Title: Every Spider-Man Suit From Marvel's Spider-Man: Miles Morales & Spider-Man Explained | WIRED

Hey, I'm Gavin Goulden, an art director at Insomniac Games, and this is each and every suit of Marvel's Spider-Man and Marvel's Spider-Man Miles Morales.
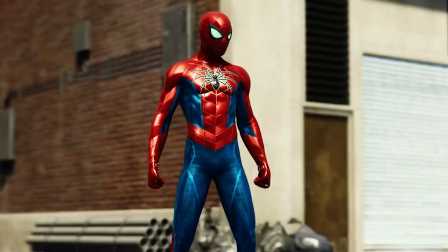We're covering the visual design of about 60 suits, so let's get to it.
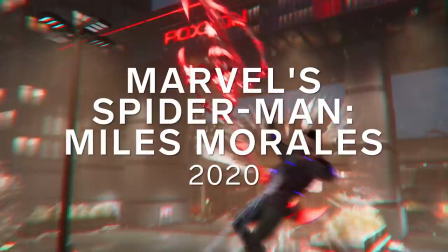First up, let's talk about all of the suits seen in Marvel's Spider-Man Miles Morales. The animated suit. The goal for the animated suit was to create something that everybody who watched Saturday morning cartoons would be familiar with.
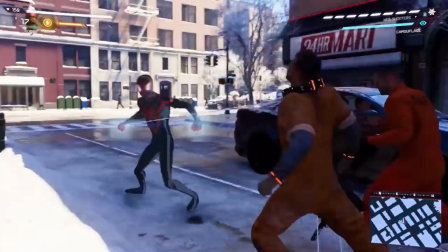Using simplified geometry and a cell shader, we think we really nailed something of nostalgic value.
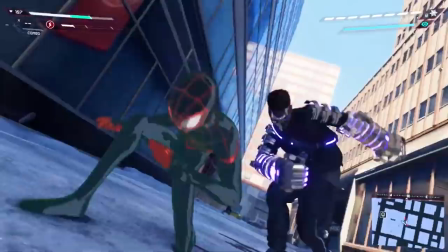A cell shader is a custom material that we would use in game to crush down colors and create an outline that really mimics hand-drawn classical 2D animation. Into the Spider-Verse suit. Everyone at Insomniac really wanted to tip our hats to the creators of the film Into the Spider-Verse.
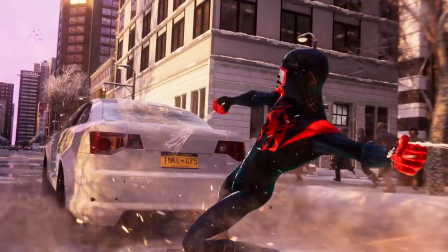To do so, we created the suit with custom proportions as well as a complex network of shaders, similar to what you'd see in the movie.
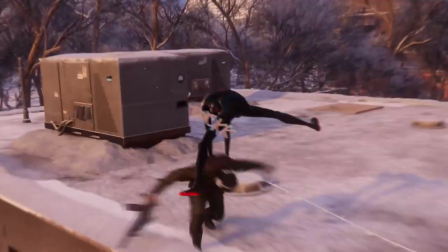This means that we created shaders that help show print details and chromatic aberration in game.
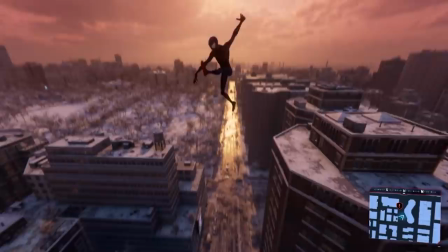Burst cards, the onomatopoeia speech balloons that you see when you're fighting enemies, as well as the on-to's animation,
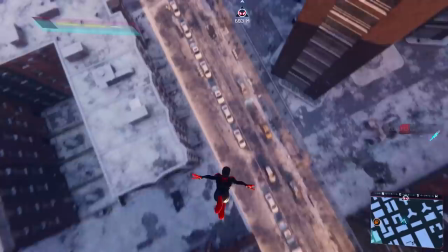Vibe of the Verse, which is custom code we use to drop frames to mimic the same animation style in Into the Spider-Verse. The Advanced Tech Suit. The Advanced Tech Suit is an armored suit that Miles Morales wears that uses sleek armor plating all throughout the costume.
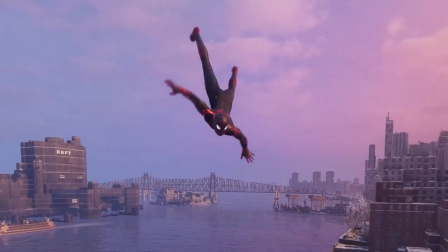Fans would recognize the red chevron and general color blocking throughout the outfit as it's similar to the classic outfit from the comics. The Bodega Cat Suit This is truly an organic collaborative experience from Insomniac Games and everybody's favorite suit of the studio.
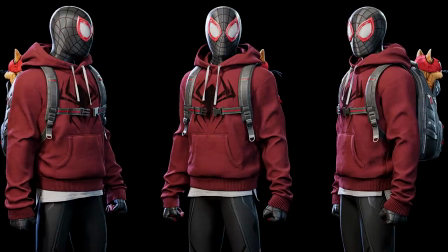Essentially our designers wanted to create an authentic experience to someone living in New York.
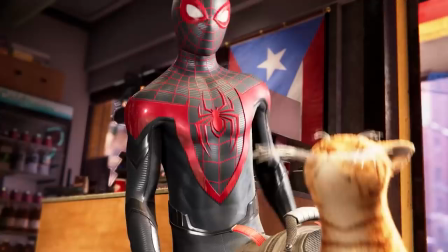So having a cat in a bodega only seemed fitting. Having to rescue the cat for the bodega owner, we named it Spider-Man.
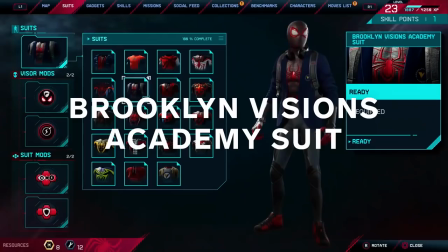Why not create a custom suit that always has the cat in the backpack, fighting enemies along with you?
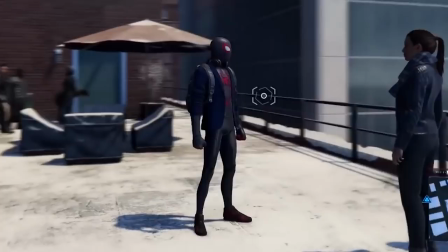The Brooklyn Visions Academy Suit. We wanted to pay respect to Miles' background as a student at Brooklyn Visions Academy. So we created a custom blazer with the insignia of his school to go over the iconic suit.
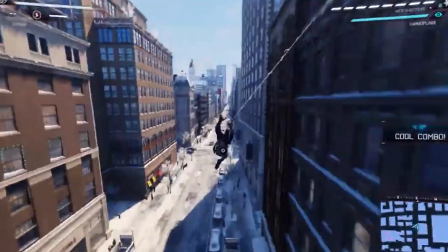This is also a great opportunity to show in-game plot dynamics during gameplay and cinematics.
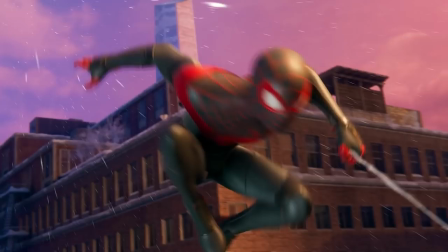Classic suit. This is the defining look of Spider-Man.
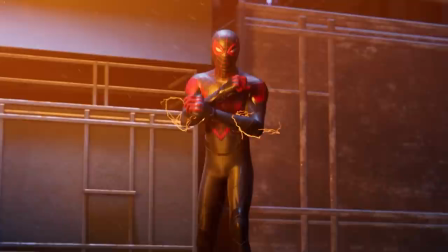It's important to pay respect to the past and where the character came from from his comic book origins, but also have an eye to the future and put it through our insomniac lens, much like Peter Parker's advanced suit in the original Marvel Spider-Man.
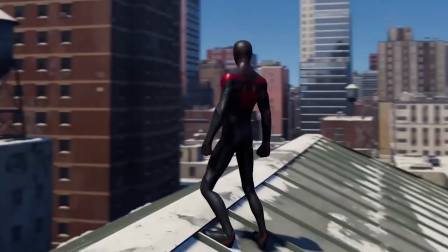Putting it through the lens means giving more realistic materials to the suit and adding
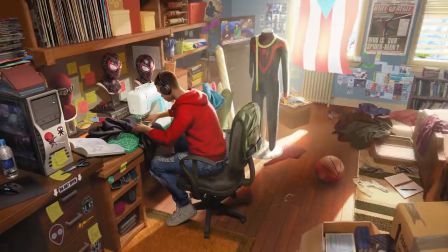construction details to help sell how Spider-Man could actually make the outfit.
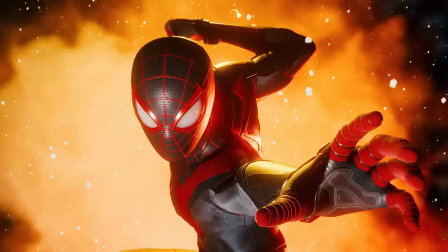Beyond that, the classic suit is key to Miles' narrative.
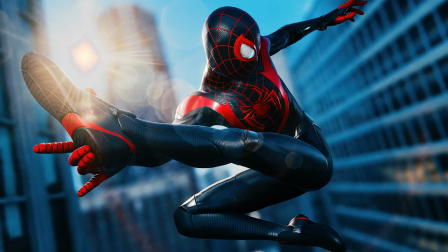It shows that he's stepping out from the shadow of his mentor, Peter Parker, with his own defined look in black and red.
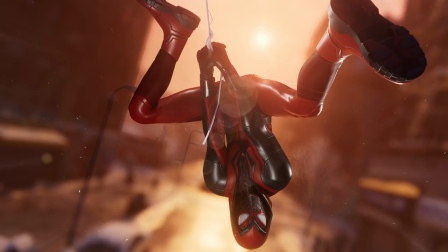The Crimson Cowl Suit This is one of our very first custom suits that we designed along with artist John Staub.
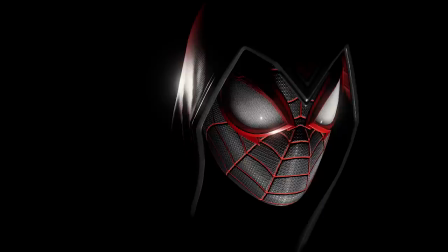We wanted this to feel agile and stealthy at the same time. We referenced boxing gear and training athletic outfits that one might wear in the real world,
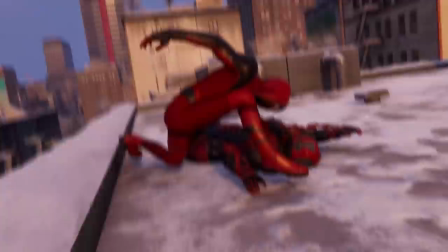and then put our own spin through using new materials like nylons and rubbers and leathers to better fit and protect Spider-Man.
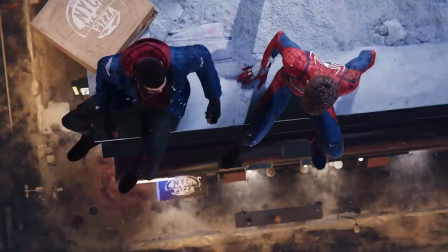The Great Responsibility Suit This suit was important to show the relationship between Peter and Miles.
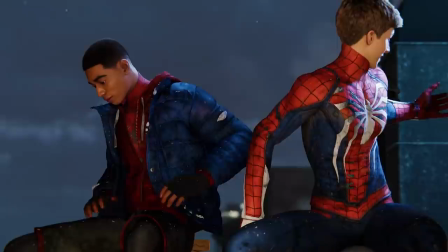Peter's acting as Miles' mentor and gives him a hand-me-down suit.
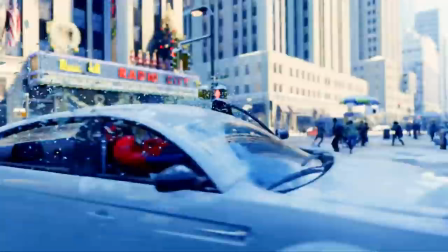The narrative reason for using this suit is to show that Miles is uncomfortable with becoming Spider-Man.
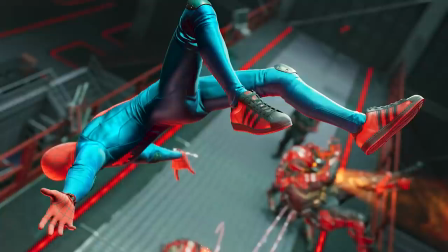He's essentially wearing Peter's outfit and becoming Peter Parker, not just becoming his own Spider-Man.
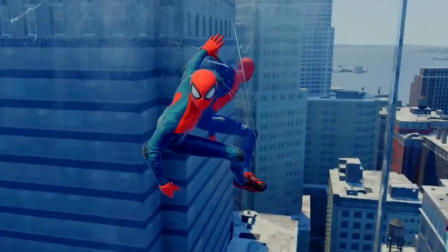It's ill-fitting and has noticeable construction details like exposed zippers and seams that give it a lower quality feel to what you might see in the advanced suit on Peter Parker.
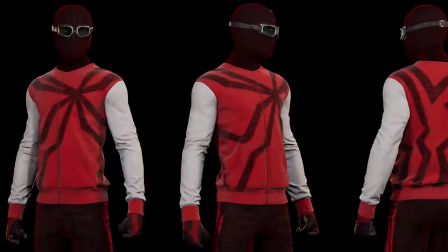The homemade suit.